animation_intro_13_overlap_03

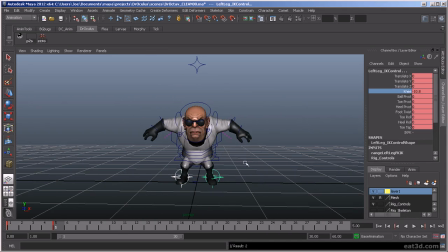I want to get the knees out a little bit here. We're getting some crashing going on here, so we want to adjust this bit.
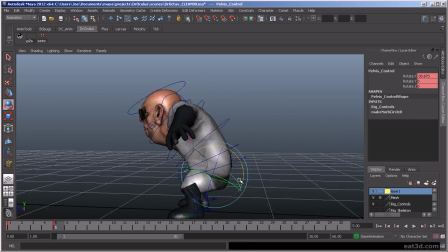And again, a lot of times what we're faced with as animators is, some of the,
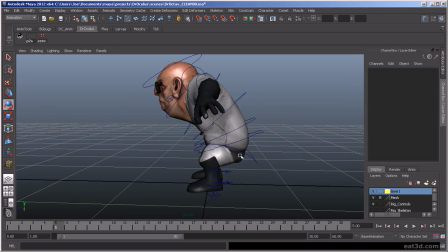models or characters that we're dealing with have very bizarre proportions. And, we can really struggle at times with those proportions to making something look good.
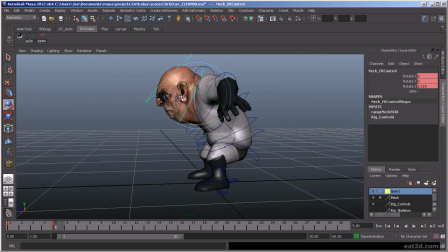You can see his neck is getting really stretched out, so I had to kind of compensate by bringing that down a little bit.
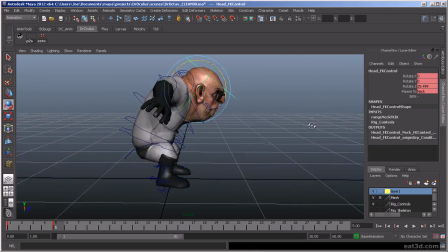If I just do with the head, it doesn't look too bad there.
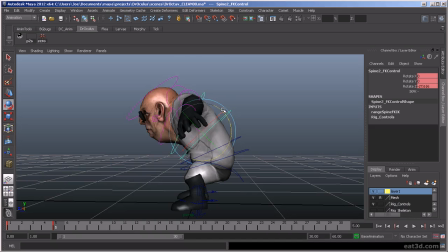I'm getting kind of the roundness that I want here. Let me try to push it.
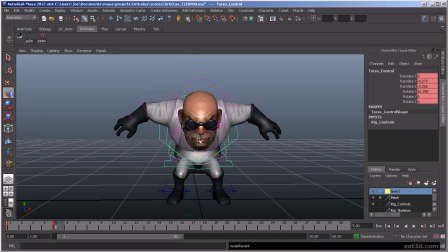See how far I can get this guy down. Let's see, does he feel like he's going to fall over? You want to make sure everything's in balance.
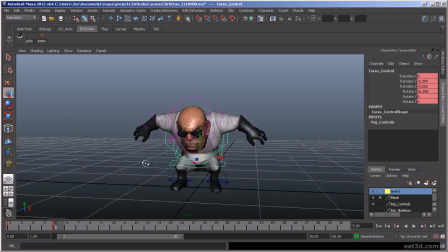That's one of the most important things in game animation, is having really good body mechanics. And, stuff having weight and balance is really key, because if it's off, it shows.
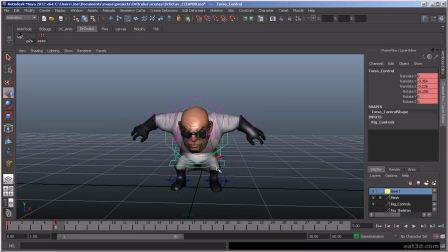Okay, so that's not bad. And I use the comma and period, or the greater than and less than key. They're basically the same key. To flip between my drawings. This would be like a traditional animator flipping between drawings, just to kind of see, the differences I'm getting.
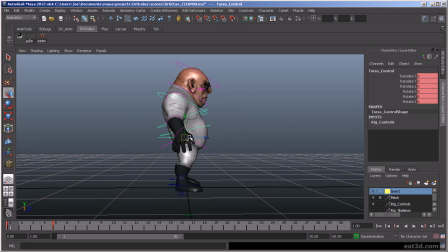You can see I'm getting the body's kind of at this reverse C shape, and I've got this, strong C shape here to reverse that. That's always something you want to try to look for, because it gives real flexibility in your characters.
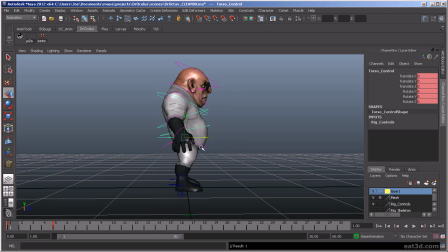A lot of times I'll see students have their character, and the spine will be rotated in one kind of position throughout the entire animation, which makes it look really stiff.
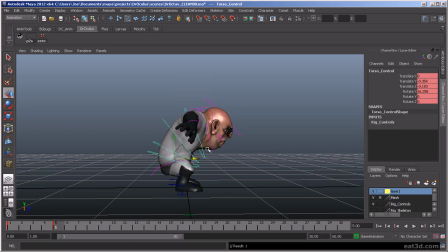So that's something that you want to look for, is chances to get those reversals in your spine. I'm just wondering if the butt should be over those feet a little bit more. But I'm worried he's going to be a little too top heavy if I do that.
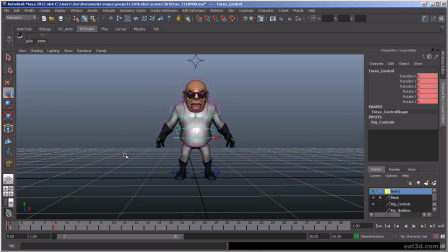All right, so that looks okay. All right, and I'm not worried about timing right now at all.
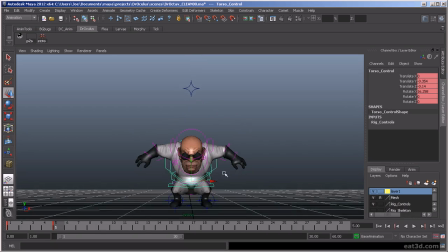I'm just worrying about my poses, getting good poses. So then I'm going to go again, just ahead. Could really even do these on ones if you wanted to, and then do your timing afterwards. I usually do it like on fours.
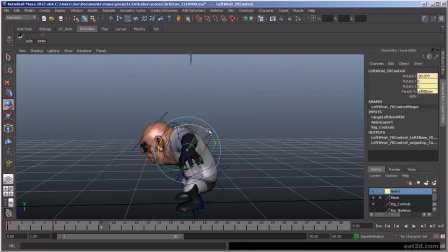Look at my hands here. I want to get some rotation on these guys too. Again, if you have a question on a rotation, get into the pose yourself.
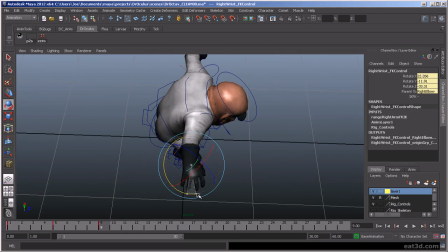One thing on hands, if you try to rotate your hand this way, you can't really go past this point, right? Unless maybe you're double jointed. And I see this a lot, and it just looks bad. The wrists look broken.
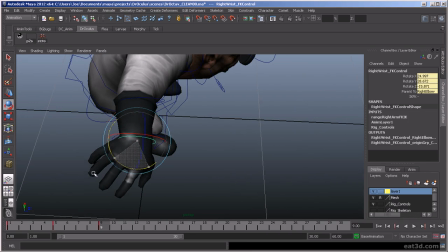This rotation, you can get about a 45 degree, maybe not quite 45, but maybe 30, and it'll still look okay. You really have to check yourself in your rotations.
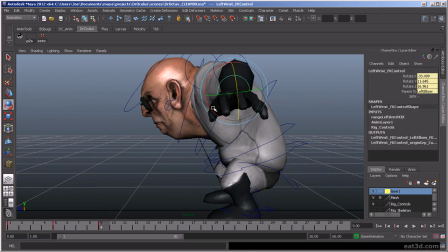You always want to make sure you're moving around your pose to make sure everything's kind of looking good, and even on top,
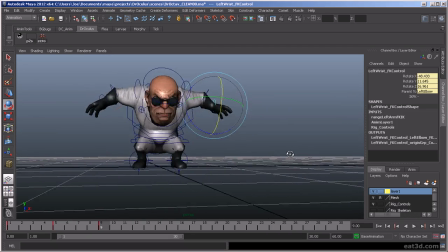very important. Okay.